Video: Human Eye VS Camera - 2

A year ago, I made a video comparing the human eye to a camera. Despite being one of the more popular videos on my channel, it's not very good. So this week I wanted to go over a couple of things that I skipped over and missed in that video, and take it in sort of a different direction. Where's my, uh... Dynamic range. The human eye has a very high dynamic range compared to a camera.
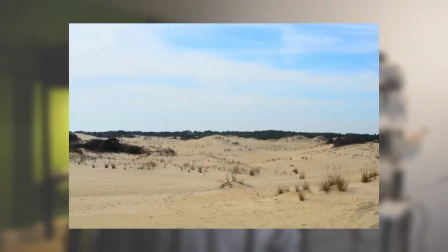[0:27]
If you're looking at the horizon on a bright day, you can see both the sky and the land, which is not something that you can do with a camera.
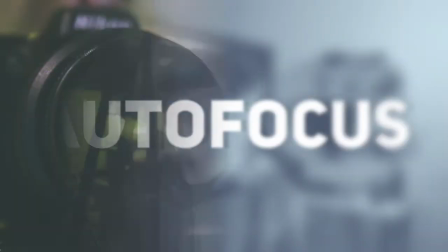[0:36]
The human eye also has extremely fast autofocus. We're able to switch our point of view from one depth to another almost instantaneously. There are cameras that can also autofocus almost instantly, such as the Google Pixels camera. The eye also has very fast automatic exposure, usually.
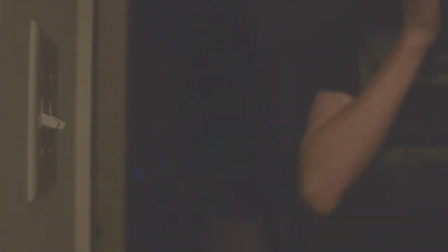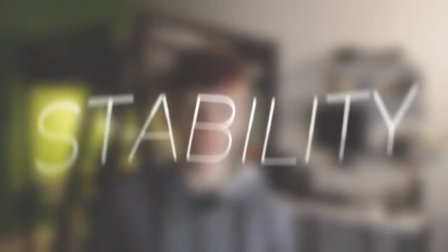[1:05]
visually. The eye will also give you an almost perfectly stable shot. You want to get a Saving Private Ryan type handheld shot with your eye? You can't. It's not possible, it's too steady. This is because we're able to keep our eyes locked on one point all the time.
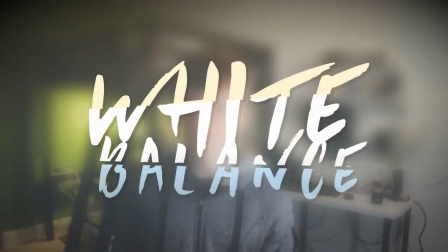[1:18]
Also because the eye is the base for white balance, it has perfect white balance. But the biggest difference here in my opinion is that a camera gives you control over your image. Because you have control of ISO, So shutter speed, frame rate, etc., you have the ability to alter what the image looks like. This control basically allows you to be creative. I think the biggest thing I missed in the last video was that I talked so much about the visual differences, mechanical differences, basically the differences in almost specs. If cameras were exactly like the human eye, film wouldn't be anything stylistically. Film has developed a style completely different from what we actually experience in real life. Black and white, teal and orange, shaky camera shots, these are all things that you never see with your own eyes. Another big advantage here is that the artistic and stylistic abilities of a camera over the human eye allow us to show other senses that we can't.
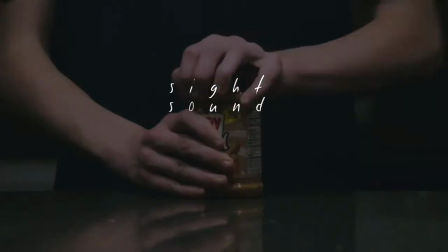[2:09]
In real life, you have sight, you have sound, you have taste, you have smell, you can even sense temperature,
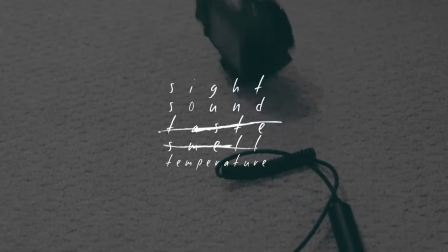[2:14]
but in film, you have visuals and you have sound. And that's it.
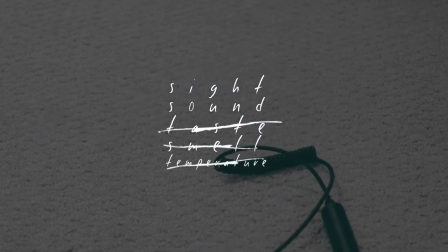[2:19]
That's all you have to work with. Thankfully, being able to alter the mechanics of a camera gives us stylistic and artistic choice to be able to show these other senses.
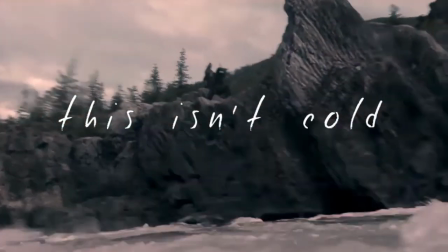[2:30]
Just look at how we use color to convey temperature.
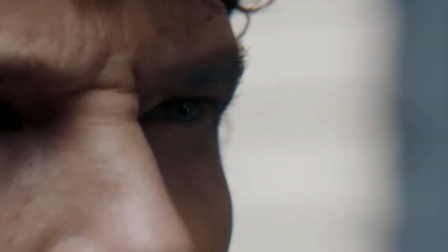[2:33]
How many times have you seen a scene in the movie or a show where a character is on drugs and distortion is used to show that they're kind of queasy and disoriented? All of this is just using cameras. We haven't even talked about lens choice or different types of camera movements. Basically, cameras allow us to convey other senses and show new perspectives that we can't see otherwise. The human eye gives us a near-perfect image that can never be altered,
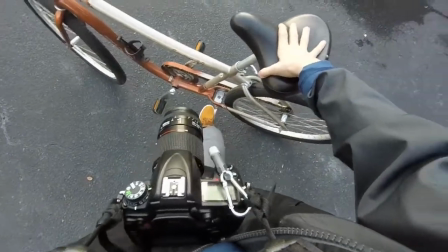[2:55]
and cameras have the ability and the choice to either imitate this or embrace their differences and show us something that we haven't seen before. The eye is one of many senses that we have as humans. Cameras, we don't have all of those senses, but we can use the ones that we do have creatively to imply the others.
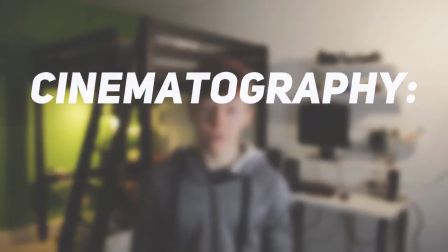[3:13]
I would as far as to say that's basically what cinematography is is showing non-visual senses visually anyway that's it if you enjoyed this video make sure to like and share it with your friends also subscribe because i make new videos like this every week and last week i made a cinematic video
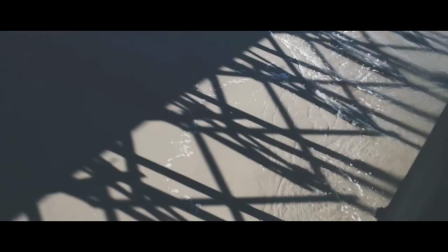[3:25]
that i shot at the beach and it took a really long time to edit and there was a lot of footage i had like 250 shots
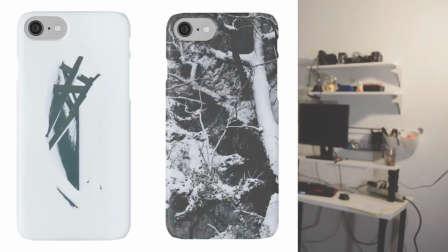[3:30]
for it anyway you should go watch it i also released a bunch of phone cases online i'm still releasing a lot of those. I'm talking too fast, and I'll see you next week.